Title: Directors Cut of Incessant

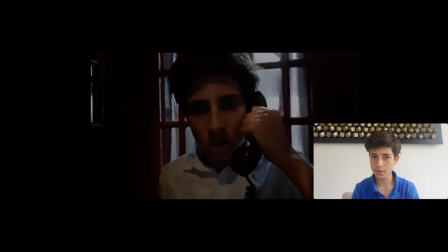Okay, so to begin with, we used a series of eye level close-up shots short scenes that introduce a character and his emotions.
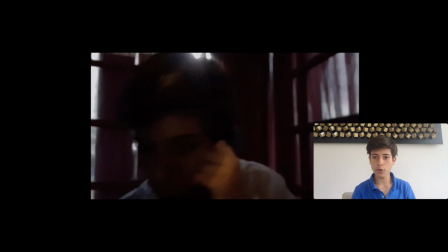The eye level angle created a close and personal effect from the audience to the character.
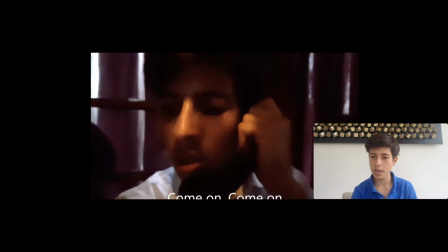In this way, the audience can begin to imply that the character shown is the protagonist and not the antagonist as they can relate to him.
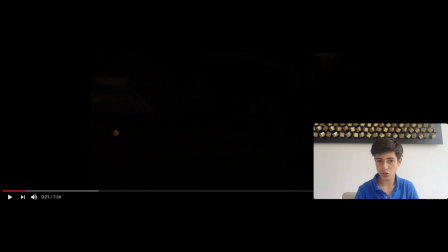The short close-up scenes allowed for an intensification of the emotions, such as curiosity, suspense, and tension.
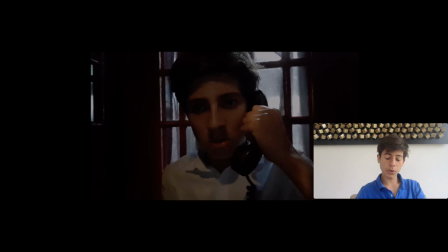As for the miss on scene, we chose to use dim key lighting so the character could be seen, but you could also tell that it was night time.
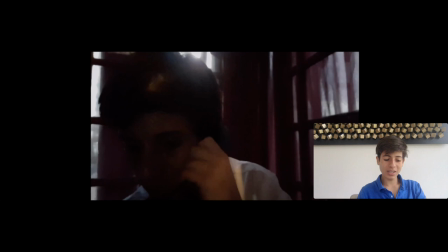We mixed diegetic and non-diegetic sound, and we did this to intensify some sounds for different emotional effects.
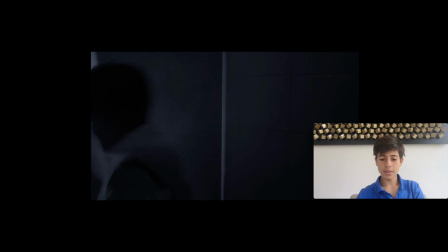For the diegetic sound, we used parallel sound, heavy breathing, the phone rattling, and the shuffling for coins.
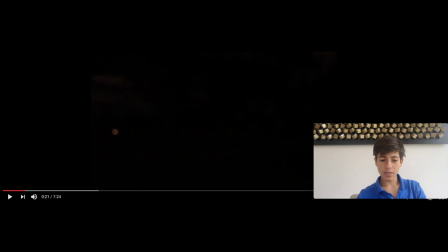This had the audience feel the intensity and urgency of the moment. The non-diegetic, creepy music and wolf howling created a gloomy, dark feeling of the setting.
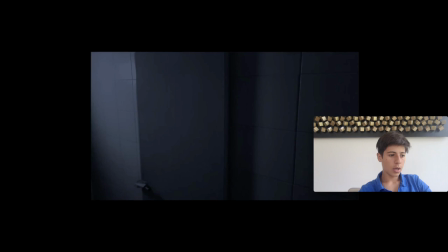For the coins, we used a close-up, so the action was clear and we avoided confusion. For this chasing, we used a medium angle with tracking camera movement.
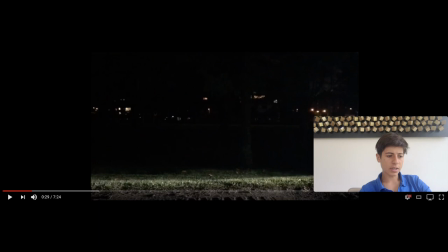I believe this mix was unsuccessful in transmitting the effect of danger and nerf wrecking as we see it. This is because the tracking was going at the same speed as the running, so it seemed as though the running was in slow motion.
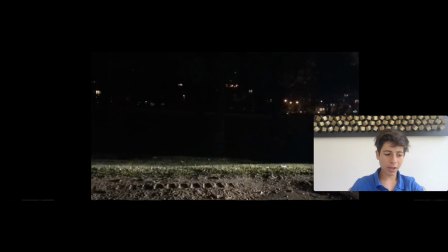However, these stable long shot scenes were very good as it was very clear what was going on and created enough excitement to intrigue the audience but not lose the sense of danger.
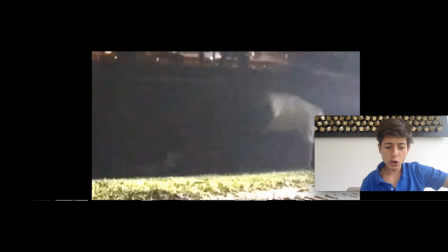The diegetic hit noise cleared up that a punch happened since the lighting is not the best.
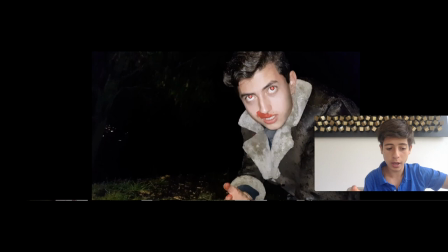This following medium shot is great, it has a slight low angle which makes the chaser look dangerous and superior with the key lighting on him.
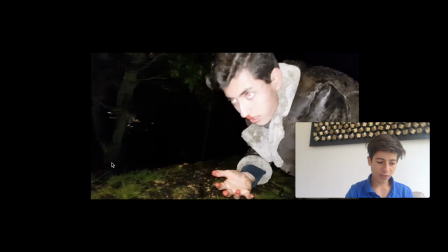It also serves as a pause for the movie as he's been very action-packed and fast-paced.
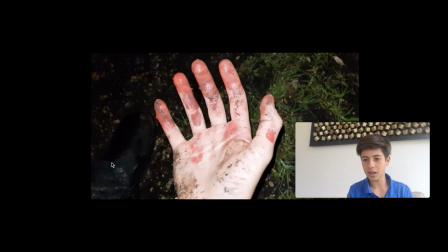Now we have a close-up of a hand from a point of view angle which emphasizes the rage of the character and shows some of the setting.
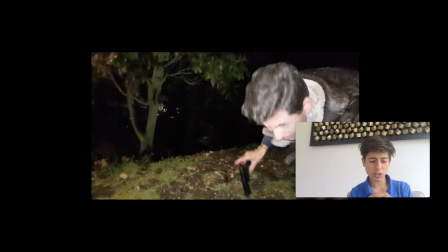Now we go back to the same medium shot which makes it feel continuous. The screen plus the tracking gets us right back into the action from the pause.
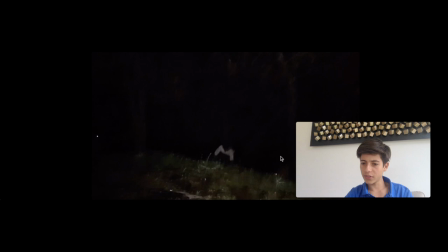Now we cut back to the other character. The long shot introduces us to what he is up to.
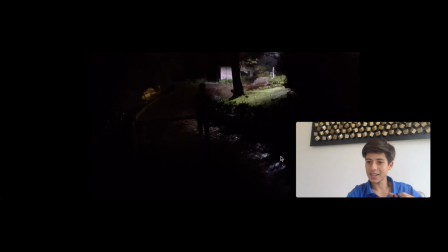A quick close up of his face shows that he has seen something which is then introduced in the next long shot, the setting, the house. The running retouches some of those feelings of urgency and fear.
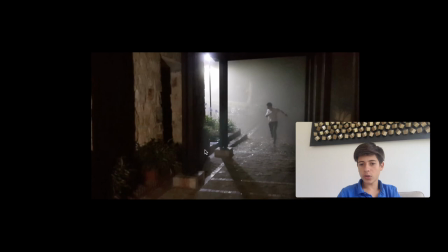Now the following long shots are essential so that the audience feels orientated of the space, that is why we use plenty of them, with some tracking camera movements.
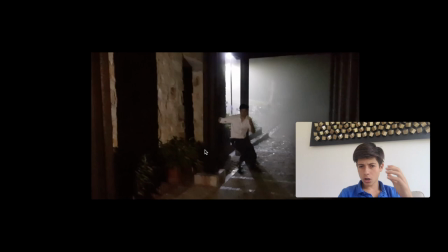Very few. Now, let me talk about this...
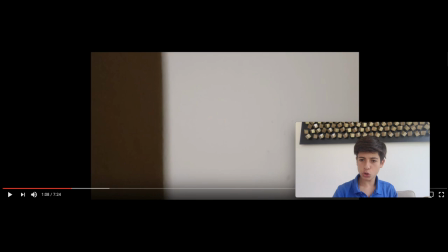Okay, so this following medium shot of the wall is very creative and it's very successful in the use of backlighting which shows the shadow. Now, it indirectly shows what the action is going on, but doesn't directly show it, which gives that sense of mystery and confusion and what's going on.
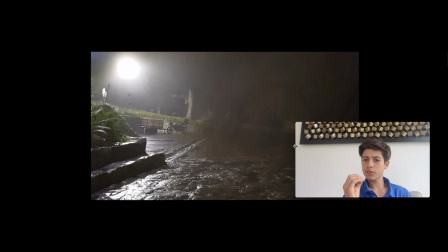Now we cut back to the other character, the chaser, with this long shot and some tracking inwards into the scene.
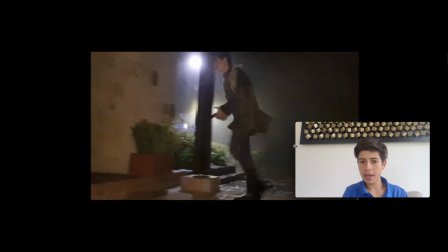Now, this is very important that you look at the action, the mise-en-scene. The chaser does exactly the same thing as the character being chased,
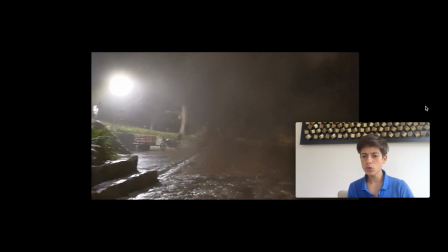which links these two characters and starts creating that sense of why are they linked, until this shadow spot, which is exactly the same except for the hand.
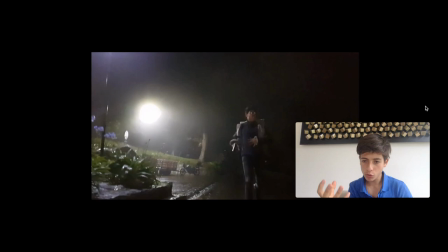We used a low angle, so we're actually looking up at the chaser, which again makes him feel powerful, more dangerous.
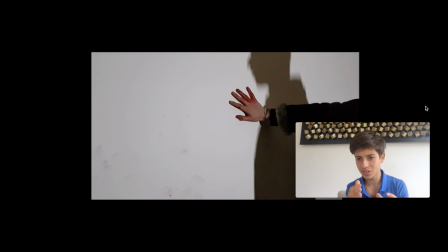The next few scenes it's very important in editing, we only had one camera,
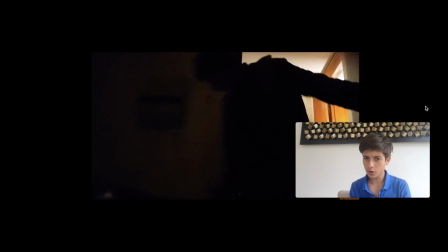so we shot different action sequences multiple times, but if you can see it's very continuous, moving from one medium shot to the other,
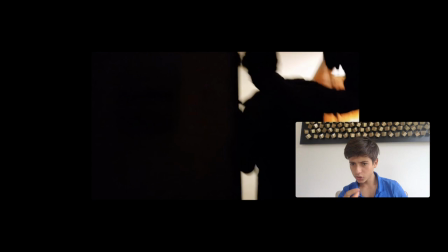the action flows. Again, in this bathroom scene, we used that low angle we talked about to make him feel superior.
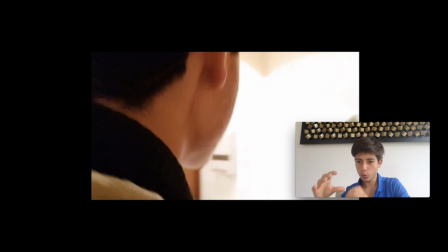We moved with him to see, again, the whole space, and with some panic, we're able to move through the whole bathroom without being seen by the mirror.
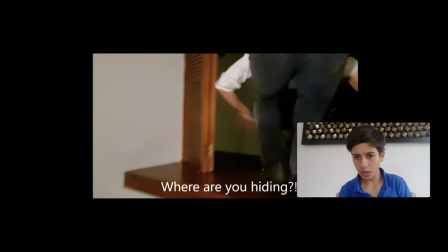Now we use a following long shots as we cut back to the other character and some tracking to really introduce what the character is doing, the action, and some of the setting.
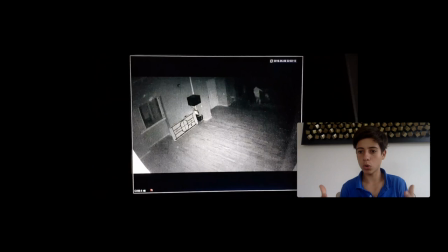This close-up of the feat is a shock and in some ways startles us to remind us that what's going on that we're in a chase scene. Now as the character hides, we cut back to the other character and we don't show him going through the entire house because we already showed that with the other character so we can just cut back to this other part of the house and move on from there.
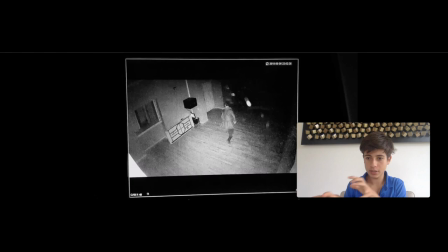Now, all these scenes are building up to something as the characters are beginning to unite because they were separate. This creates excitement in the characters. This long shot introduces that the characters are going to meet as they are very close now.
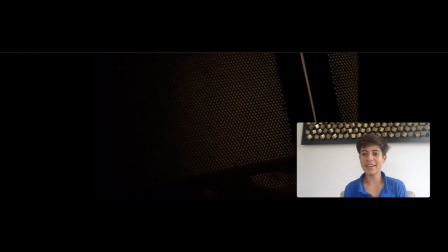And then we have a point of view angle with the diegetic parallel heavy breathing that gives that sense of fear.
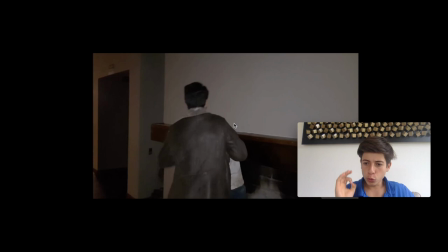It also connects us to the character inside the one inside. fight scene is what was being built up to in a fight scene it is crucial
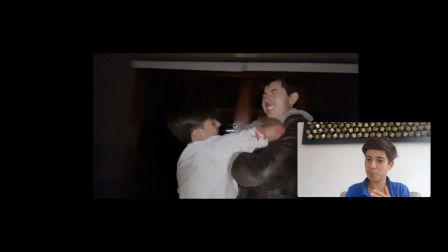the use of sound so here we use a lot of diegetic foley sounds of punches and some tracking camera movement so we can see all of the
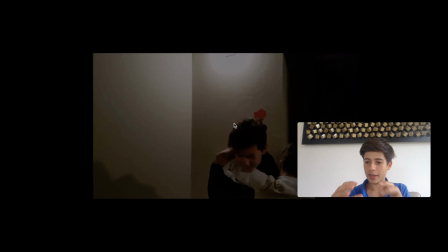action right here we see a long shot of them fighting pulling in the head and then again the
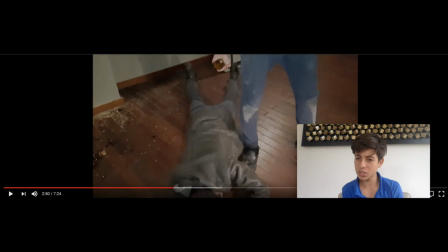sound and the quick shots that move on from the special effects to the real thing what was the purpose of the short scenes and the diegetic sound and all the acting of the miss on scenes. Well, half of this movie is acting, so what we wanted was for all that building up of the suspense to really pay off in a lot of excitement,
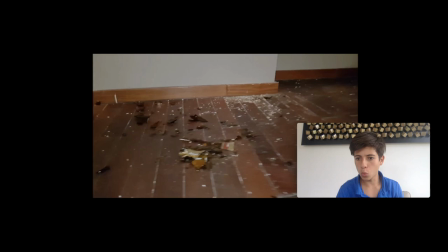a lot of action with the head being banged into the wall and the bottle being crashed into the head.
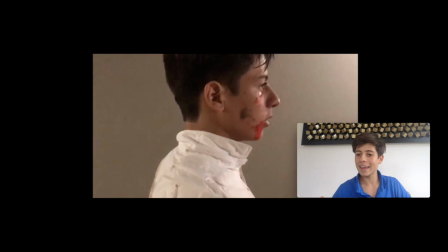We really wanted the audience to want to know more, to be intrigued to what was coming next.
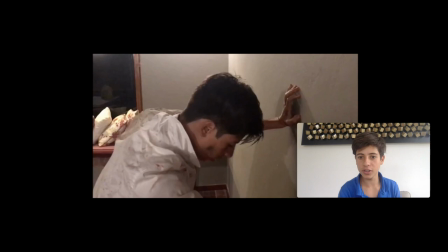So, okay, so we have this action and then these close-up shots of the main character to show really his emotions.
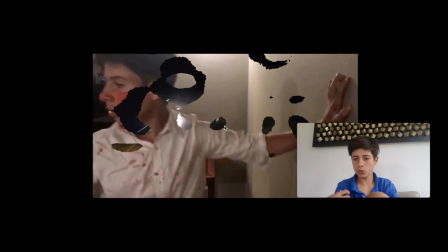He's feeling really upset confused outraged so in this part of the movie we introduce the third character
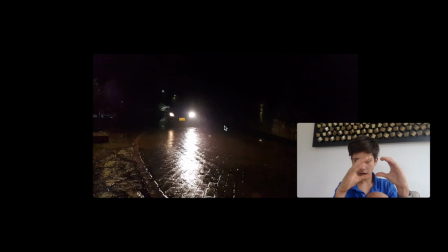to do this we begin with a extreme launch of a car coming in with some panning movement to match to where the car was going and
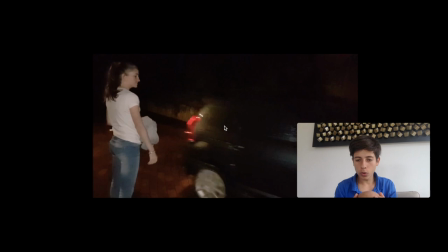introduce the next character with a very long shot right she gets out we understand what the action is going on we want the audience to feel bad for
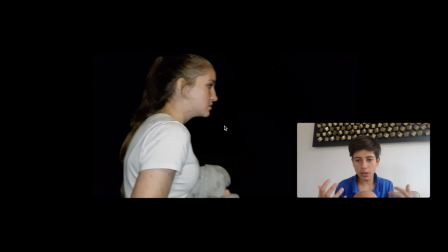her she's just been abandoned left there by her whatever and then we use close-ups of her to really show her emotions of confusion,
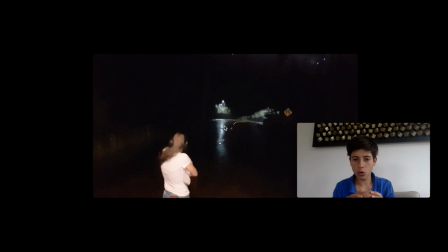being afraid, being startled and then we use this high angle to show how she's feeling inside,
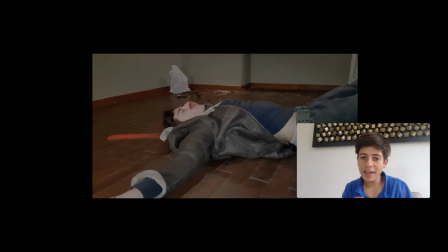really minor, really upset. We also use some craning camera movement and here we're gonna cut back to the other character and we really
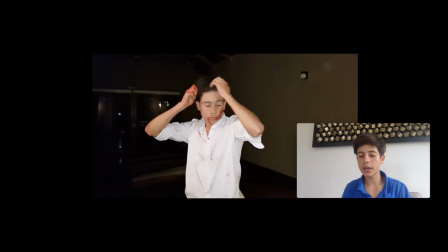want to emphasize the idea that this character is dead because we're gonna plot twist it at the end.
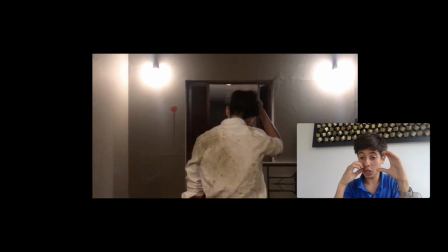We again use medium shots to emphasize on what this character is feeling and again a back shot from a medium shot shot from the back to really
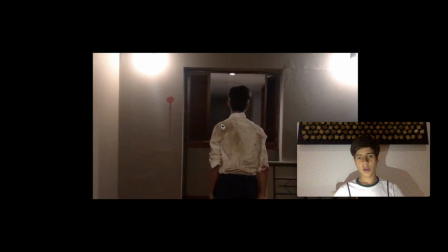show where the character is going on the action so we also used tracking for this for this shot the camera is moving slowly behind the character
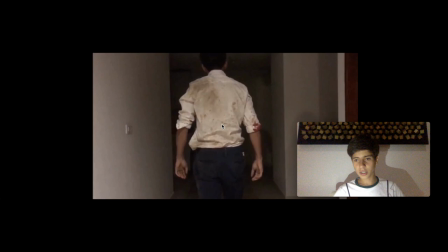matching about the speed at which he's moving he's moving slowly as you can see because we're trying to show that the character is very
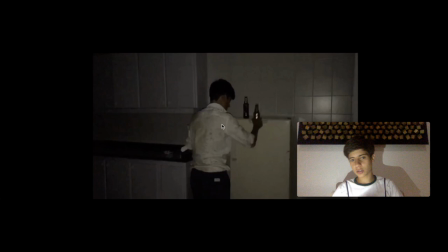exhausted he's trying to just soak in everything that just happened hence the drink but also the drink will come in handy later